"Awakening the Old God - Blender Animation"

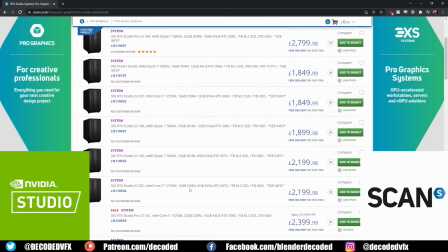564s
Whenever you see the RTX Studio badge on a laptop or desktop computer,
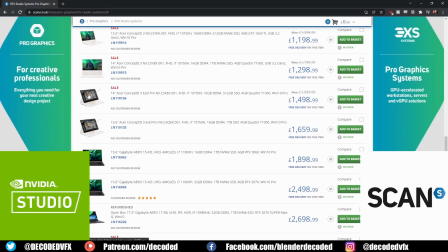568s
it means that Nvidia's personally tested the device before giving it their seal of approval, which makes it much easier to pick out appropriate hardware for creative work.
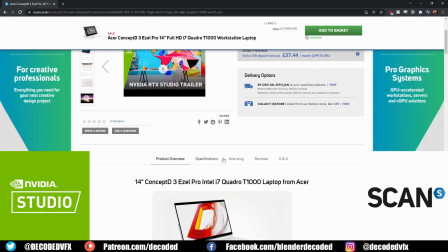577s
I've personally used Scan for over a decade and they've always given me fantastic service.
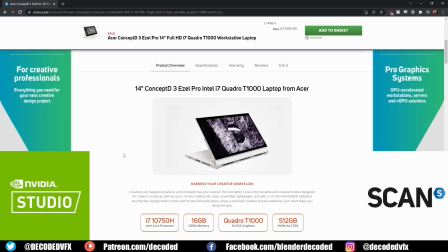582s
They have a really great range of studio devices on sale, which you can find by clicking the link in the description.
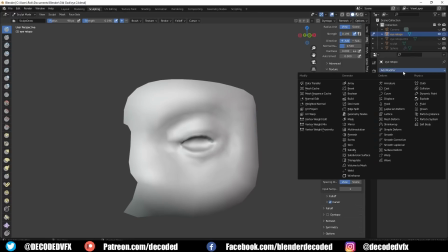587s
So at this point I moved on to the shot of the creature awakening as the door opens.
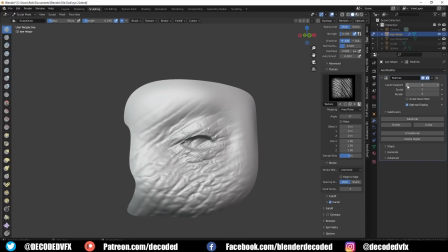593s
This was really simple. I actually just sculpted out the basic shape around the eye, and then I used some texture brushes to add a little bit of quick and dirty details to the skin.
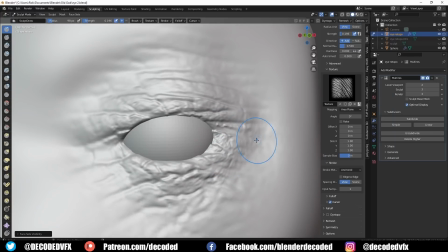603s
The skin material itself was also really basic.
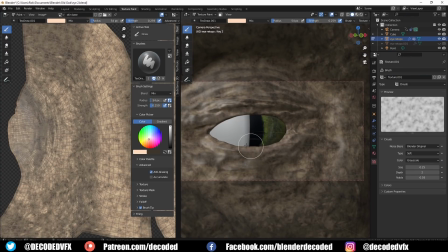606s
I just gave it a little bit of subsurface scattering, and I used a noise node passed through a colour ramp to give it kind of this blotchy looking skin.
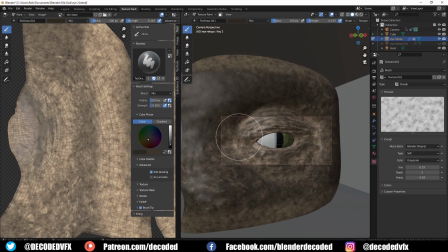613s
I baked the texture out so that it was an image which I could paint extra details on top of.
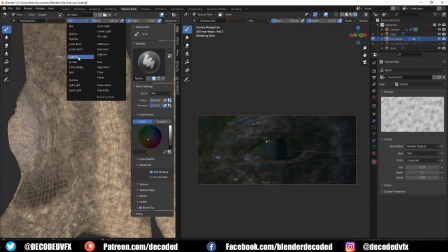619s
As you can see, the UV map is absolutely terrible, but it really doesn't matter in the final shot, so who cares.
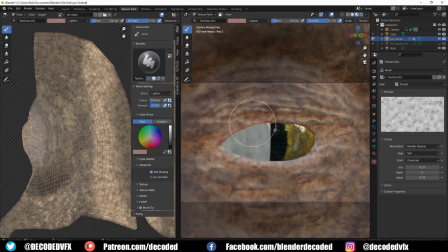626s
I decided to give the eye a nictitating membrane, aka a third eyelid.
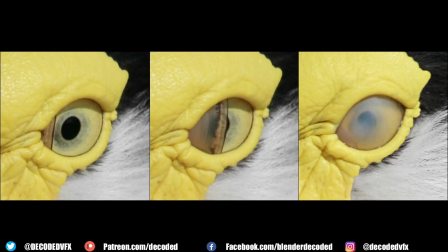631s
A lot of animals have these, like birds, lizards, cats and dogs to some extent.
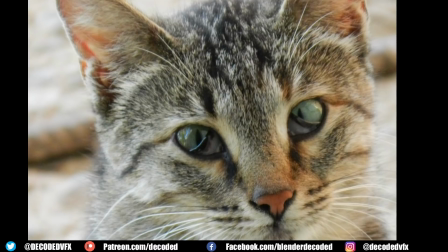636s
Ancestors of humans actually had these at one point as well. That's why you have a tear duct. It's basically an evolutionary hangover of where your third eyelid would have been.
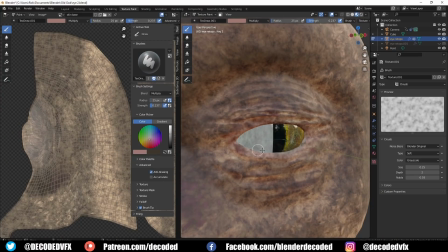645s
I made this really simply just by cutting a sphere in half and rotating it around the eyeball as the eyelids open.
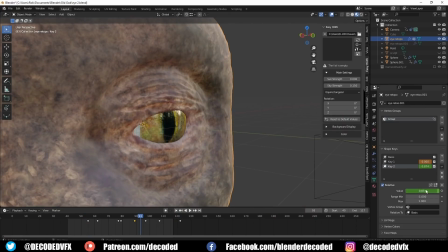652s
To operate the actual eye itself, I used shape keys, or blend shapes as they're known in other 3D programs.
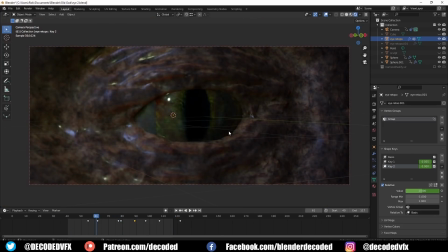659s
That allows you to basically store different positions into a mesh, and then you can just merge between those positions by animating it with keyframes.
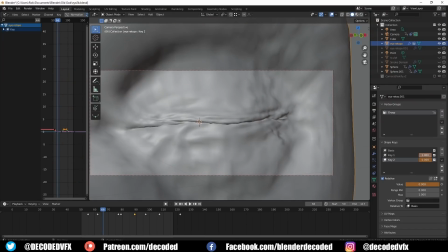667s
So I made one shape key that just opens and closes the eye, and I made a few shape keys to add a little bit of movement to the eyelids so they kind of bulge as the eye moves around.
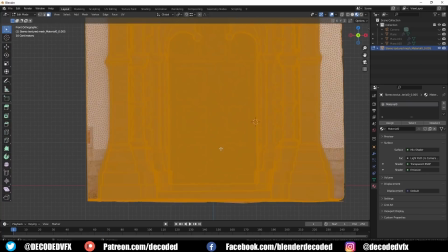677s
To make that shot of the door opening, I used another 3D scan of a nice doorway,
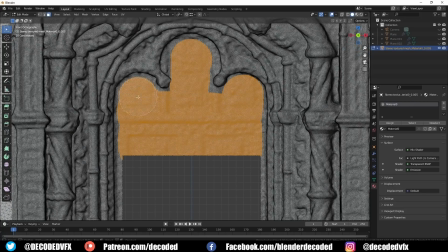682s
and I just deleted the actual door parts and I replicated them with some pretty basic geometry.
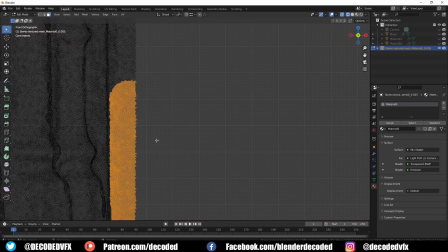687s
Then I just moved those into the right position. One of the reasons that I picked this scan in the first place was because it has these nice mouldings that actually cover the door frame with a little bit of a gap.
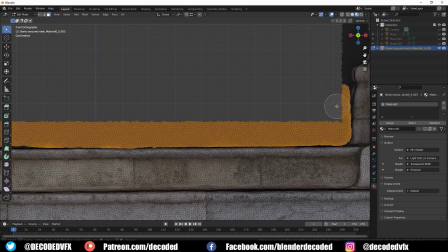696s
That made it really easy for me to kind of roughly select the parts of the door I needed to delete,
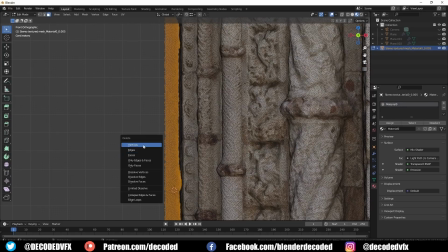701s
and I knew it would hide the transition between what's the 3D scan and what's the geometry that I've made.
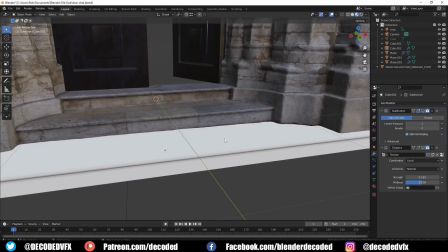708s
I also managed to make some really simple steps for the door. I thought these were a pretty good match for the scan in the final render.
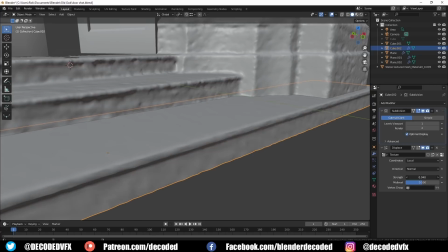715s
Old stonework's rarely perfectly flat, so I used this cloud texture to add a little bit of displacement and some randomness to the surface.
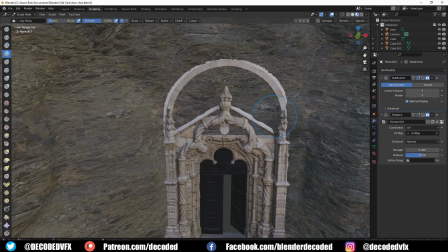722s
Then I sculpted out a really basic cave just to surround the doorway.
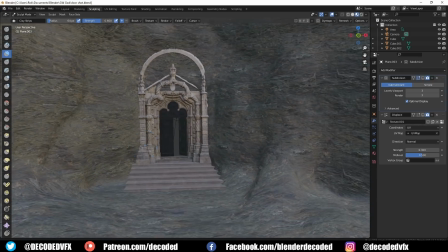726s
I used a texture that actually had a height map with it, and that way I could add a little bit of extra displacement to the mesh just using the displacement modifier.
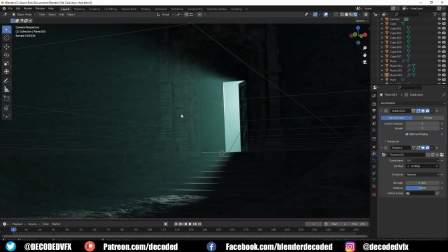733s
The final shot's really dark, so I didn't need to spend a ton of time on this shot to get it looking good.
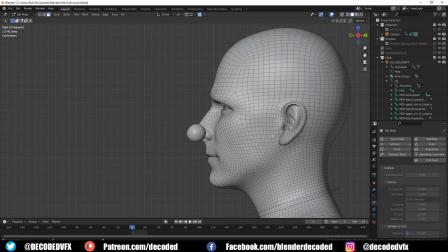741s
So when I made most of these shots, I didn't actually have the characters finished or animated yet.
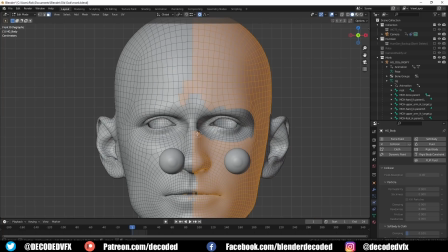745s
So once the character was all done, I had to go back through all the shots, add in the characters, and then render the whole thing out.
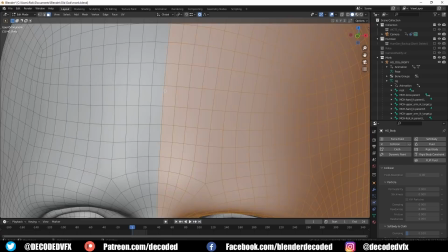752s
So to make the mask, I just selected the character's face and duplicated it into its own separate object.
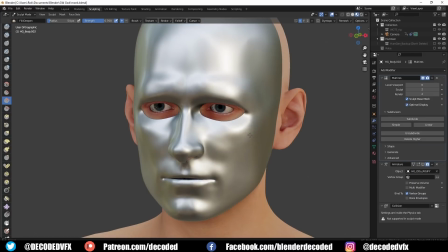758s
Then I used the sculpting tools to make it look a little bit more like a mask, taking out some of the features.
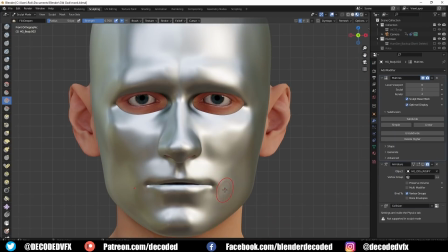763s
Getting the mask to look right was a little bit of an artistic balancing act.
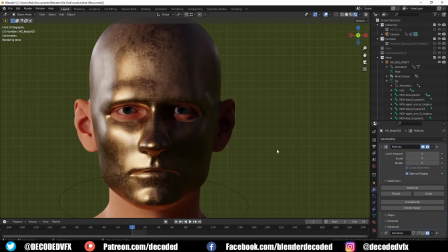767s
These monk dudes are doing creepy things and they're obviously up to no good, but I didn't want them to look overtly evil by adding, horns onto the mask or making it look like a skull or something like that. It's a little bit too on the nose, and I tried to make it a little bit more subtly creepy.
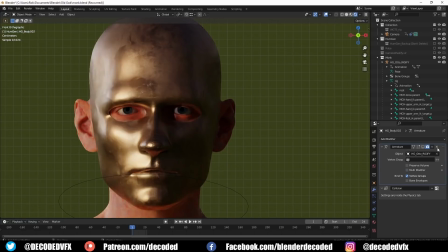783s
So at this point I just made the character's walk cycle that I briefly mentioned earlier on.
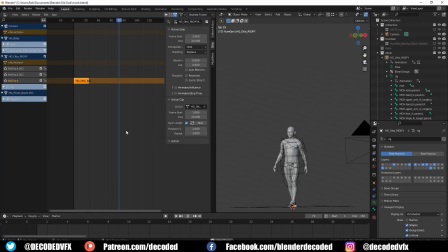787s
It's a little bit janky, but it's not too bad for my first walk cycle, I think. I used the NLA editor just to repeat the animation over and over again to make it a constant walk. You can add a follow path constraint to the root bone of a character once you've got a walk cycle,
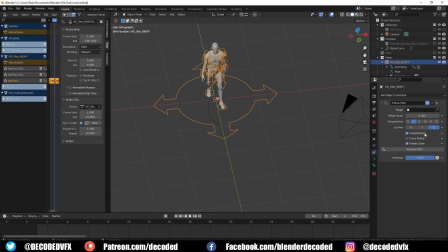803s
and then you can just make it follow a curved path. I didn't actually end up doing this in the end, since the characters all just follow a really simple straight trajectory.